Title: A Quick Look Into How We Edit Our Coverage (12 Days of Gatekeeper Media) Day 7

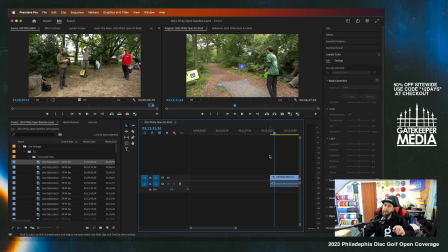8:12 So I put a lot of stress when I film single cam, and I put like that little extra effort just to make sure that it's pristine. So it all really comes into making sure it's filmed properly, and that could be a whole separate thing. This is more just getting the project started and everything.
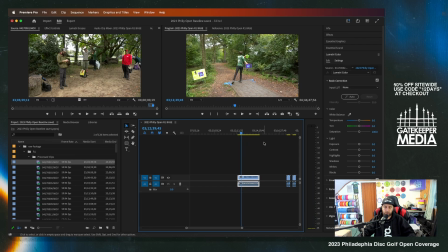8:31 But yeah, that's very key, and just a quick little analogy to how I kind of see everything. I'm going to turn down this audio just a little bit, just so it's not blaring while I talk to you guys.
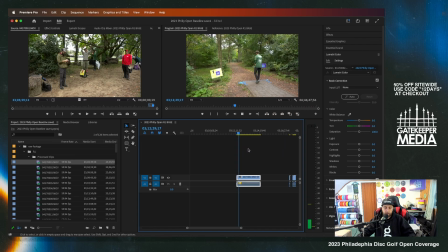8:51 So when starting, I guess the next biggest tip I would say is your goal when editing is to cut out all unnecessary, jerky movement and or just dead footage.
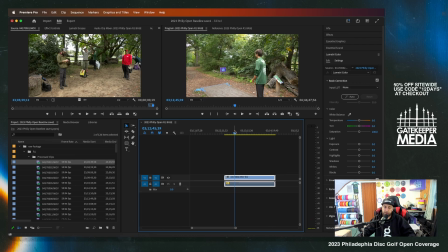9:09 We always say like trim the fat is kind of like a internal gatekeeper thing. So make sure you trim the fat. All this right here is kind of considered fat in our eyes. We don't want any of this. This is just kind of dead space. It's up to the editor, and that's where the kind of the creativity comes in,
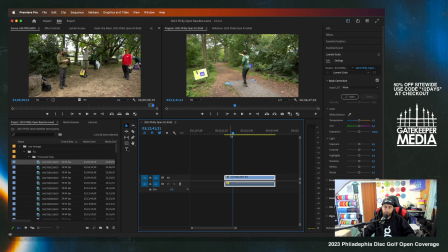9:28 and being your own artist and figuring out your own flow. But you just kind of have to have intuition, what feels right when editing. So you can see I cut that beginning out, hits.
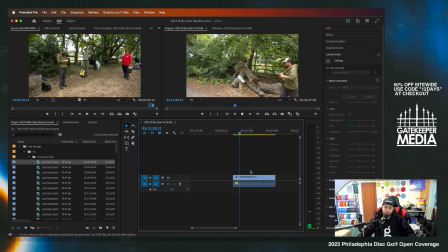9:48 And in this case, because it's single cam, I just kept it right on that shot. instead of cutting it away. So then there's sacrifices that you want to make. Do you keep this long take in here, or do you want to cut this shorter for the viewer?
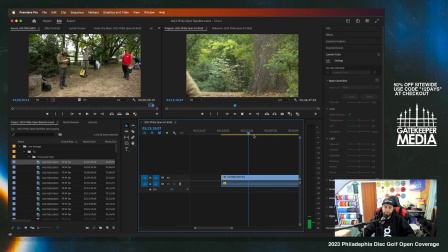10:07 And I think that is the fun thing about editing disc golf coverage is you are doing, you can see right before the camera starts zooming back out, it's usually where you want to cut it.
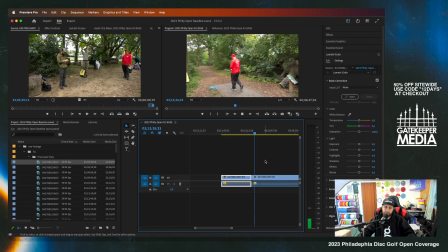10:22 And then we don't want this in there. Traditionally, that's not great for the viewer. So we're just going to cut that out. And then I know right there was a good point to stop, so I made a cut, even though I might cut more.
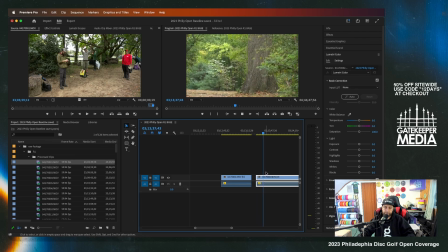10:37 It looks like he's a quick player, so we're going to keep it going. And you can see not having a catch cam. We would cut to that catch cam.
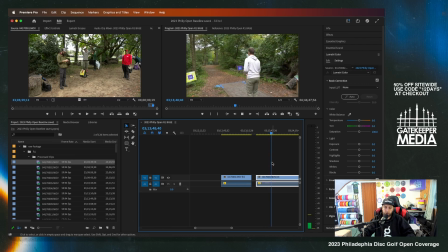10:49 But with single cam, and this is where a lot of people start, it's all about flow.
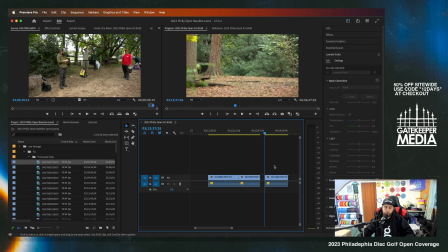11:04 Let's make a cut there. But going back to the point I was making before I got into that, the filming of disc golf is so, and the editing side is so fun because every person and every player is different.
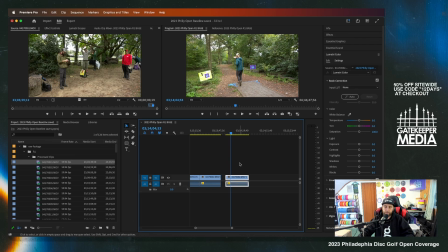11:20 They have different routines, and it's really about trying to make it kind of fit. It's kind of like Tetris in a way. You want to cut off the pieces that you don't want and get it to fit in the most smooth and coherent way possible.
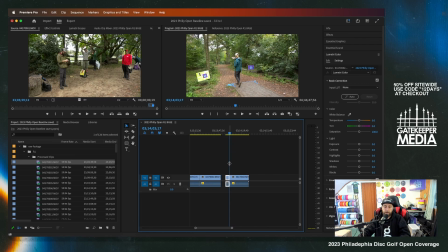11:38 So that's kind of what the joy I find in editing disc golf coverage as an editor is trying to make that happen. Because when you're editing a movie or anything like that, things are very planned, where this is broadcasting, so you're capturing the moment.
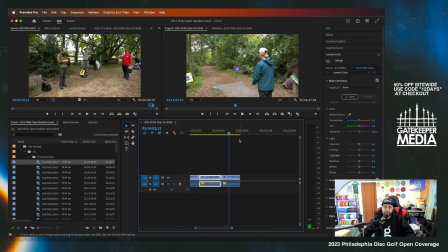11:57 And then here with the editing, we're able to put it on a silver platter for the viewers in terms of how it should be viewed.
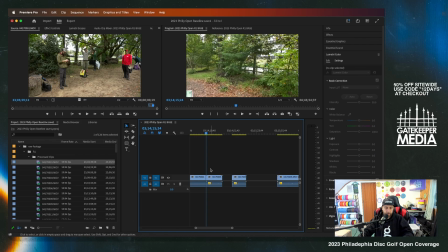12:12 And then that right there is just going to be a bunch of dead space. I'm going to hit delete, bring some more of coverage over.